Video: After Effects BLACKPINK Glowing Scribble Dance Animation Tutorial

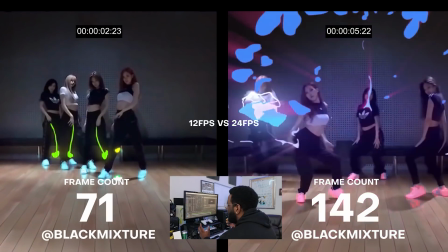[4:07]
You're gonna want the most impact per second since it takes a decent amount of time drawing 24 frames.
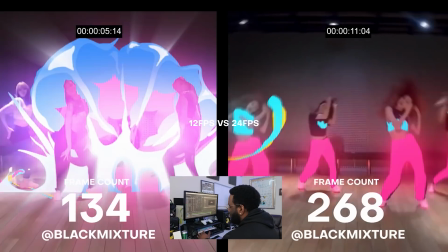[4:12]
The higher the frame rate, the smoother your animation, but I don't recommend anything higher than 24.
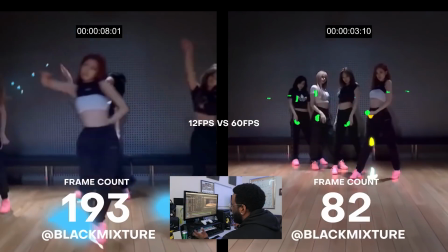[4:17]
30 is cool, but hardly noticeable, and 60 frames per second is just insane.
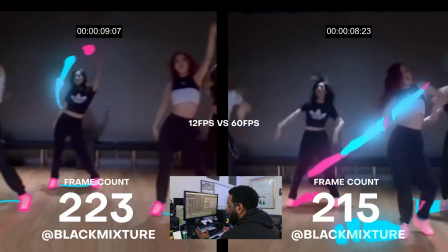[4:22]
You can actually get away with lower frame rates like 12, which can make your video look like a stop motion, which can also look pretty cool and save you a huge amount of time.
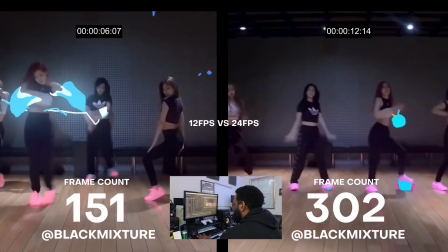[4:30]
So feel free to experiment. This effect is all about having fun with it.
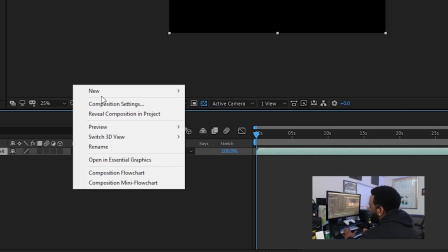[4:34]
So once you have a composition made, the first thing to do is create a new layer that will hold all of the drawings and effects.
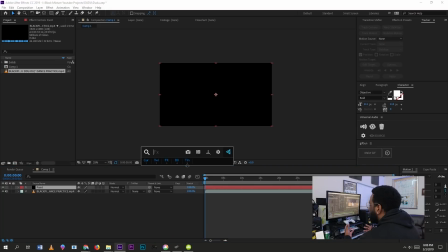[4:39]
If you're not using Paint and Stick, you can make a black solid or duplicate your original footage and draw directly on it.
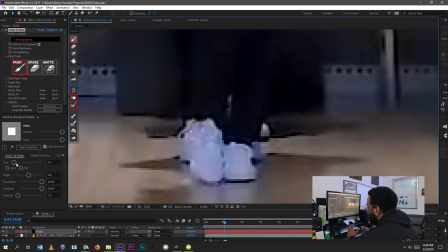[4:45]
I'm going to select the paint tool and choose my brush size and Paint and Stick. You can make this whatever size as long as it's something you enjoy. Next, we're gonna start drawing frame by frame. You don't have to worry about being perfect because this will be on for only one frame, which is 1/24 of a second. And honestly, the little squiggles give it a bit of personality.
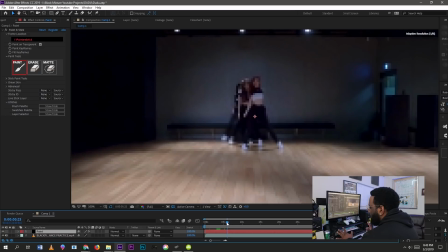[5:03]
Right now, I love this movement and I'm thinking I'm gonna really quickly enhance it with simple shapes and lines.
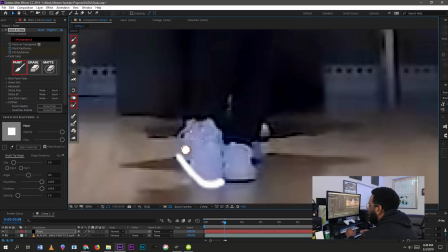[5:09]
At the top, you'll see every time I move forward a frame, there is a window that pops up and I'm pressing actually the hotkey page down, which moves forward one frame.
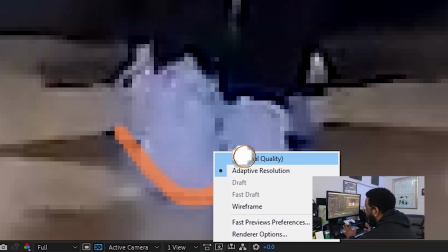[5:19]
The orange overlays you see here are actually the past frames I've drawn, which is the onion skin I was talking about earlier.
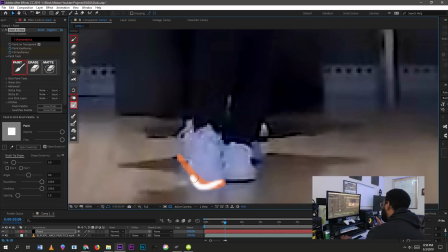[5:26]
So right now everything's looking good and all I'm doing is outlining the bottom of her shoe up until this point,
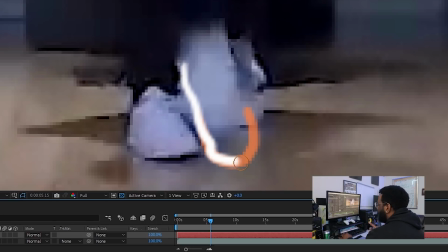[5:33]
which is when I notice that her foot takes off the ground and a huge distance has been covered.
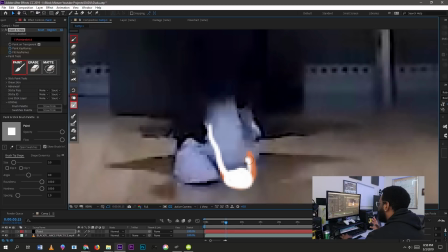[5:38]
So what I'm gonna do is fill in that space that her foot once was. This actually brings me to my first black mixture technique, motion trails.
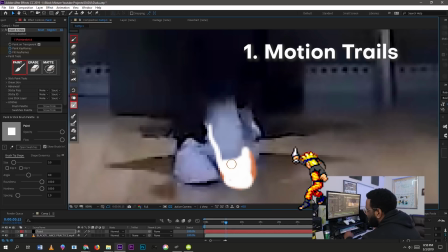[5:46]
I love this effect because it makes simple moves feel like they have energy in them.
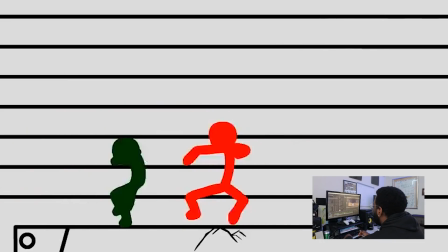[5:50]
Motion trails are pretty much what you probably would have seen if you played games like Mega Man or Street Fighter, or even watch anime fights.
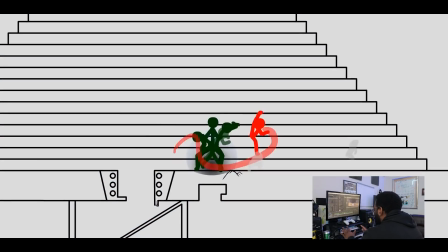[5:58]
When I was younger, I would watch stick fights all day, and I just loved the stick fight animations from Turquoise.
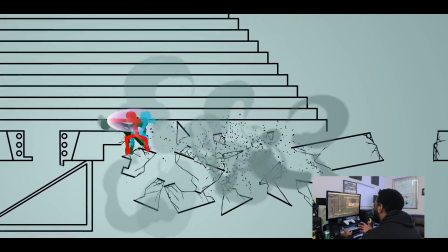[6:05]
This one is Shock, where you can see these simple trail lines add so much energy to this fight.
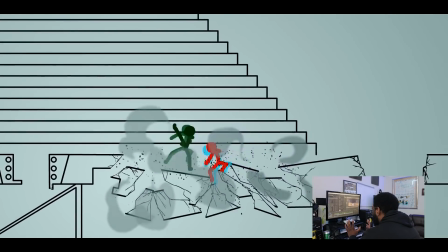[6:10]
When I was a kid, I had probably this guy's reaction to it.
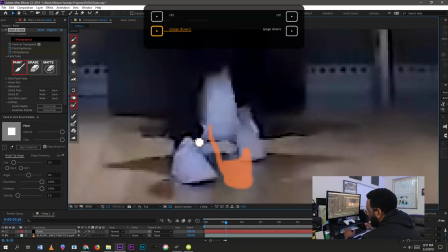[6:18] This is crazy.
They're really easy to make and I'll show you how. Basically, I'm looking for wherever her shoe once was and I'm filling in that space.
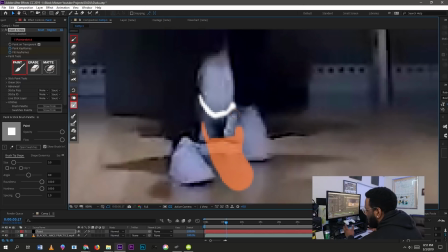[6:26]
I'll start at the base of her shoe and as she picks her foot up, I'll fill in the distance she's traveled. As a few more frames go by, I'll slowly start to push in the drawing and catch up with her foot. I'm really just guessing here and I have no idea how this is gonna turn out.
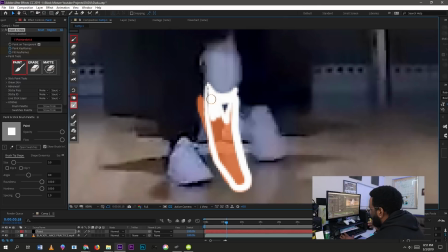[6:38]
I'm gonna keep going and once I'm at a decent place where the doubt begins to kick in and I question if this is even working,
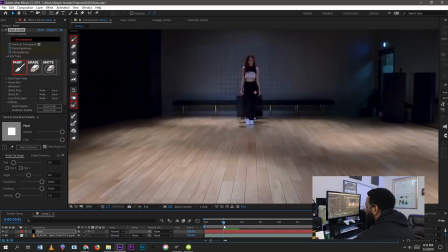[6:44]
I'm gonna take a break and check back on the previous frames by doing a RAM preview. This looks good enough, so let's continue.
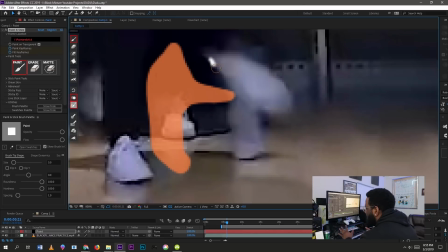[6:52]
I'm gonna speed this part up so you guys can follow along as I finish up this motion trail and everything is going smooth until bam!
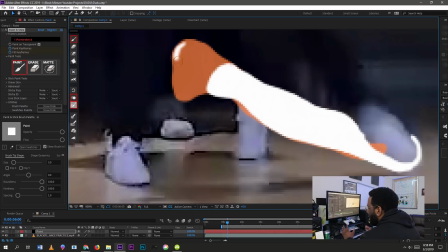[6:59]
I notice she's about to put her foot down and I want this trail to end soon. This time, I'm gonna do something different by splitting this shape into smaller blob shapes.
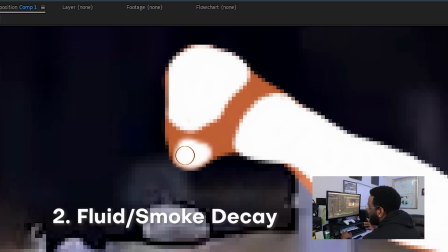[7:07]
That's actually the second black mixture technique I'm gonna talk about, smoke or fluid decay. It's a super simple effect that goes a long way. All you have to do is make these split off into smaller blobs over time.
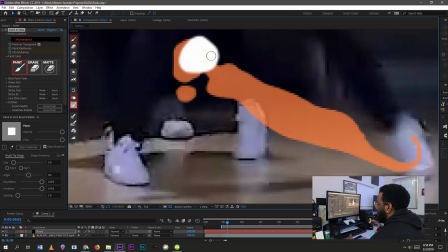[7:19]
I'm also shifting them slightly to the right and up as I draw them so they feel like they're floating away.
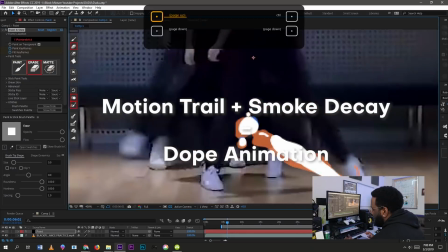[7:25]
Motion trails and smoke decay can combine for a really powerful effect. I'm gonna quickly show you both of those techniques again, which I do along her profile.
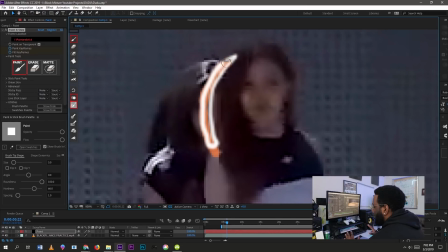[7:33]
Again, all I'm doing is drawing a line and filling in the distance she travels from that line.
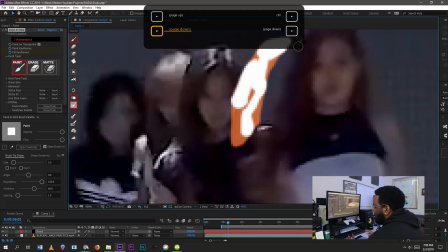[7:38]
Not too difficult, right? Eventually, when she's about to stop, I split the motion trail into smaller blobs that get smaller over time.
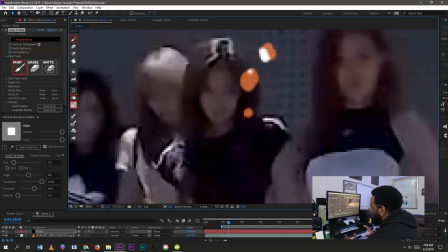[7:45]
Right here is what that looks like.
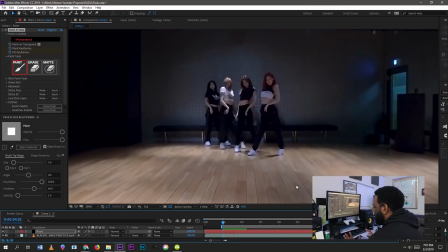[7:47]
I actually ended up scrapping this part because I thought it distracted too much from the bottom foot move and it looked a little cheesy here.
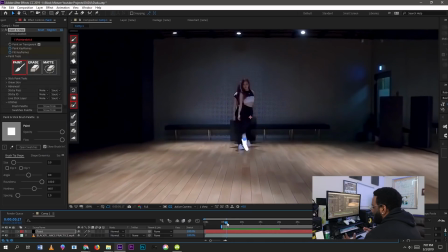[7:54]
Important tip, don't overdo it. Luckily, we're in After Effects and changes like these can be reversed easily.
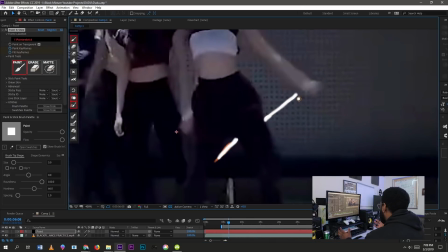[8:01]
I got to this point where I have a ball of energy that I'm thinking about and putting that in her hand from one of those little smoke decays earlier.